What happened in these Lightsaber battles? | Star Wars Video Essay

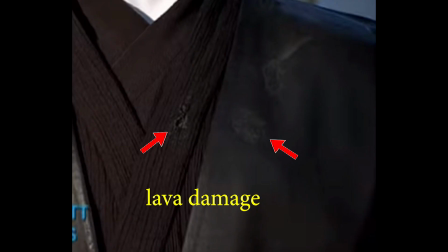As the fight progresses, you see their clothes damaged over time, which adds realism.
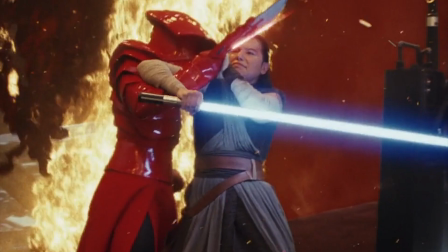So Daisy likely changed into a different costume after getting stabbed, which would have had a large cut mark across the stomach and then a stab mark in the back.
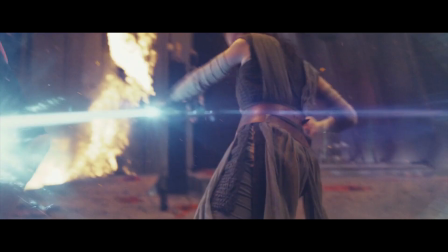And in this shot, you can clearly see some fragments of cloth and markings on the back of her belt that aren't there in the next shot.
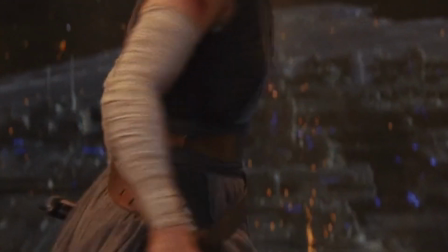My guess is that these later scenes have CGI clothing overlaid on top of the cuts to hide them.
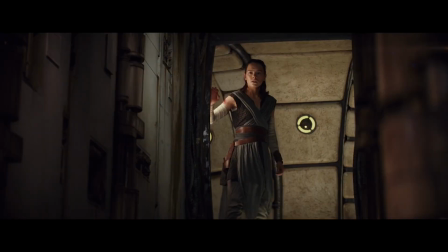Look at the way her leather belt looks frozen and unnatural, but in this later shot it actually flexes as she moves and breathes.
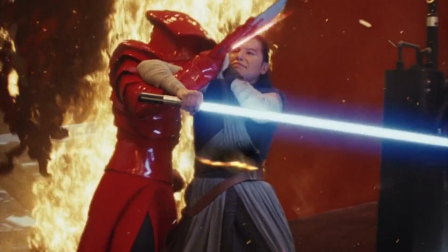This one doesn't look right because I think they filmed it with a large gash in the material and then fixed that gash in post.
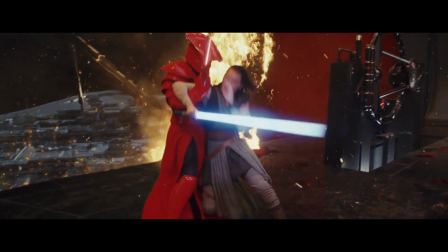There is no doubt in the original cut of the film, Rey was supposed to be hurt twice,
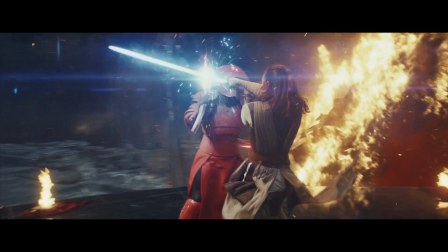sliced across the stomach so painfully it makes her drop to her knees and then stabbed viciously through the back.
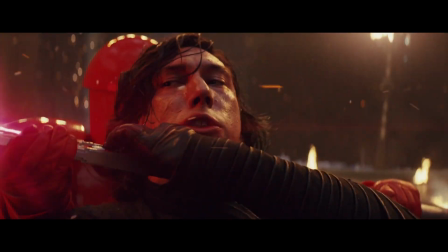Now, my guess is at this point they rewrote the dialogue and refilmed the rest of the scene,
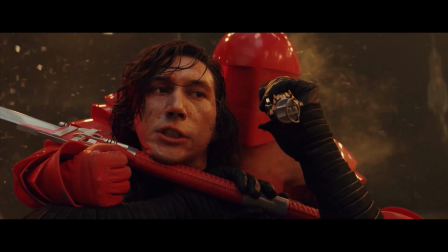taking out her falling down in pain after throwing the saber to Ben and the rest of
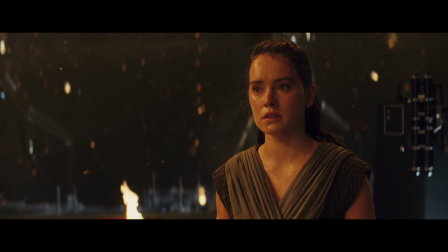this dialogue was supposed to happen with her laying bleeding on the floor with Ben holding her.
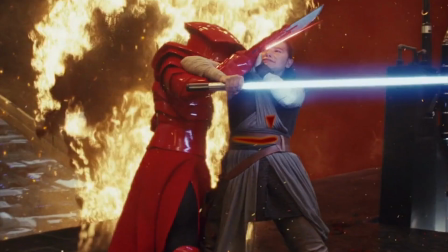So they just re-shot Rey's dialogue scenes, and told her to act normal, and they'd CGI out all the burnt clothing in editing.
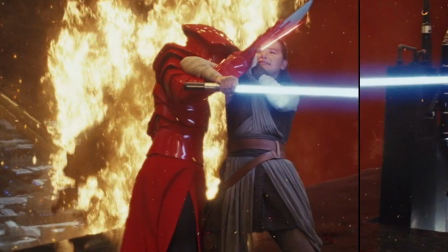Never add in the glowing saber cuts,
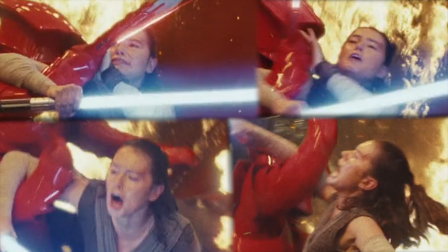and cross their fingers the audience would attribute Rey's screams and expression of pain to the guard putting her in an arm bar.
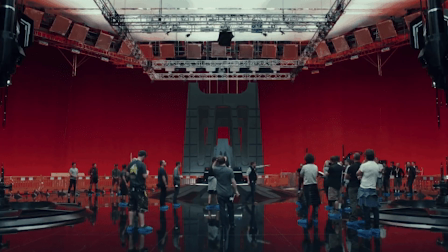Now, as to why they decided to go to all this trouble, the most logical conclusion is that while editing,
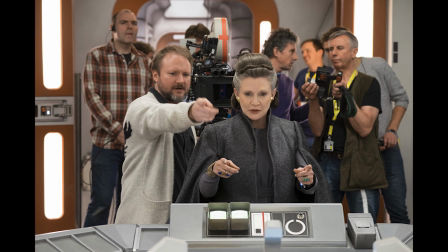Kathleen or Ryan or someone decided they didn't want to show their hero being hurt and Ryan
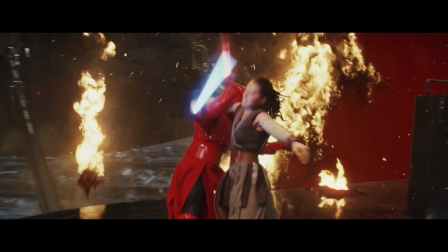didn't want to or didn't have time to re-choreograph and reshoot the entire end of the scene
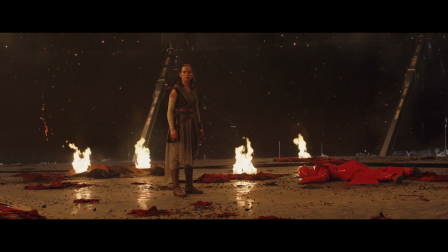with all the stuntmen and trying to recreate how messy the set was at this
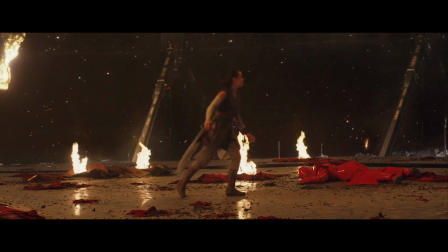point in the fight so the easiest thing to do was edit out the blade
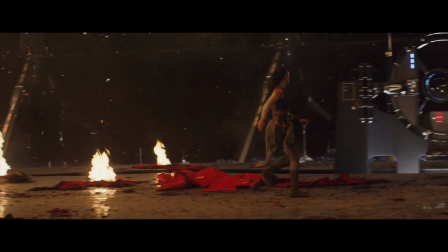and pretend it never happened but imagine how differently this scene
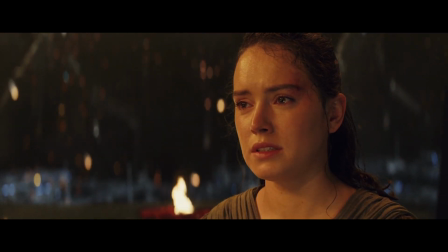would have played out how much stronger of a character getting badly injured would
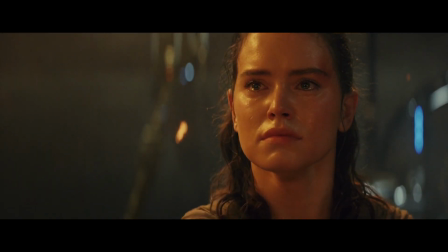have made her. She was supposed to be wounded and weak yet still manage to fight Kylo to a standstill,
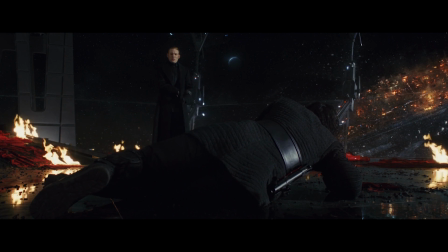still wake up before him and escape the ship all while injured. Then when we see her fighting later,
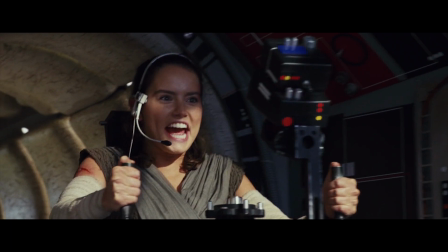she's not shouting with glee but instead is grim and pale and sweating
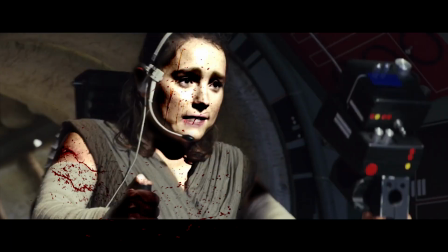as she fights through the pain of her wound to be able to help her friends.
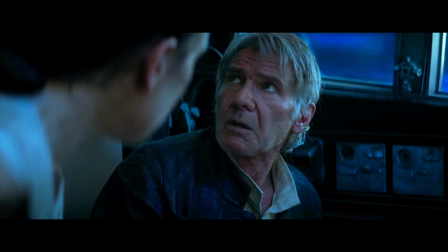It's interesting that one of the biggest critiques of Rey's character is that she's too perfect,
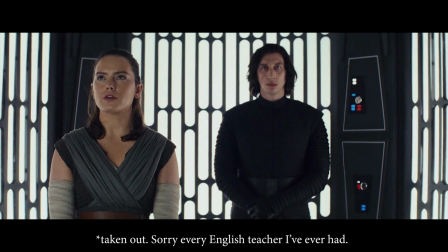and Ryan seems to have purposefully took out a beautiful scene that would have made her much more relatable
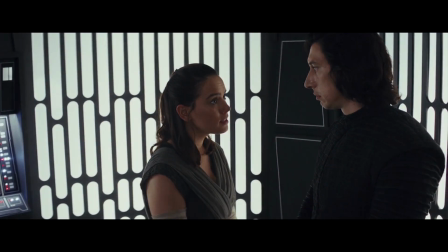and tougher for having to struggle through pain as opposed to never even experiencing it.
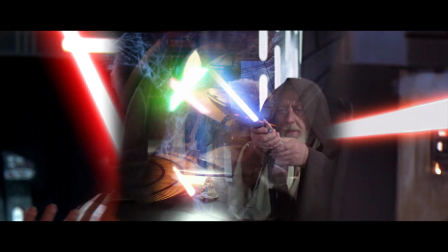Anyways, I've looked through all the fight scenes and haven't noticed any other discrepancies, but it's entirely possible I've missed something.
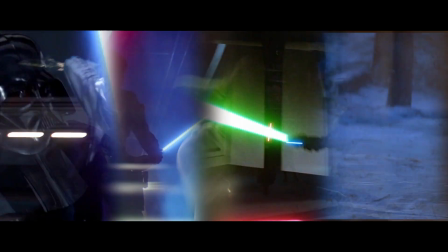So please look through the films yourself and let me know if you find any other fight scenes that seem odd.
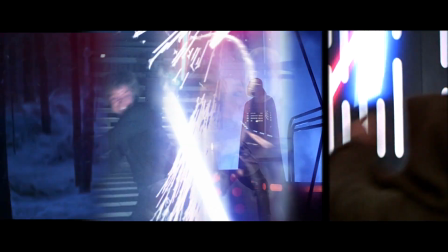If you enjoyed this video, please help support me by sharing it. We're slowly making our way towards that 500 sub milestone.
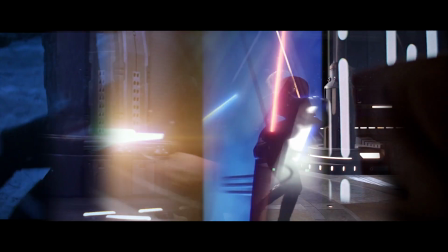Thanks everyone, and I'll see you next time.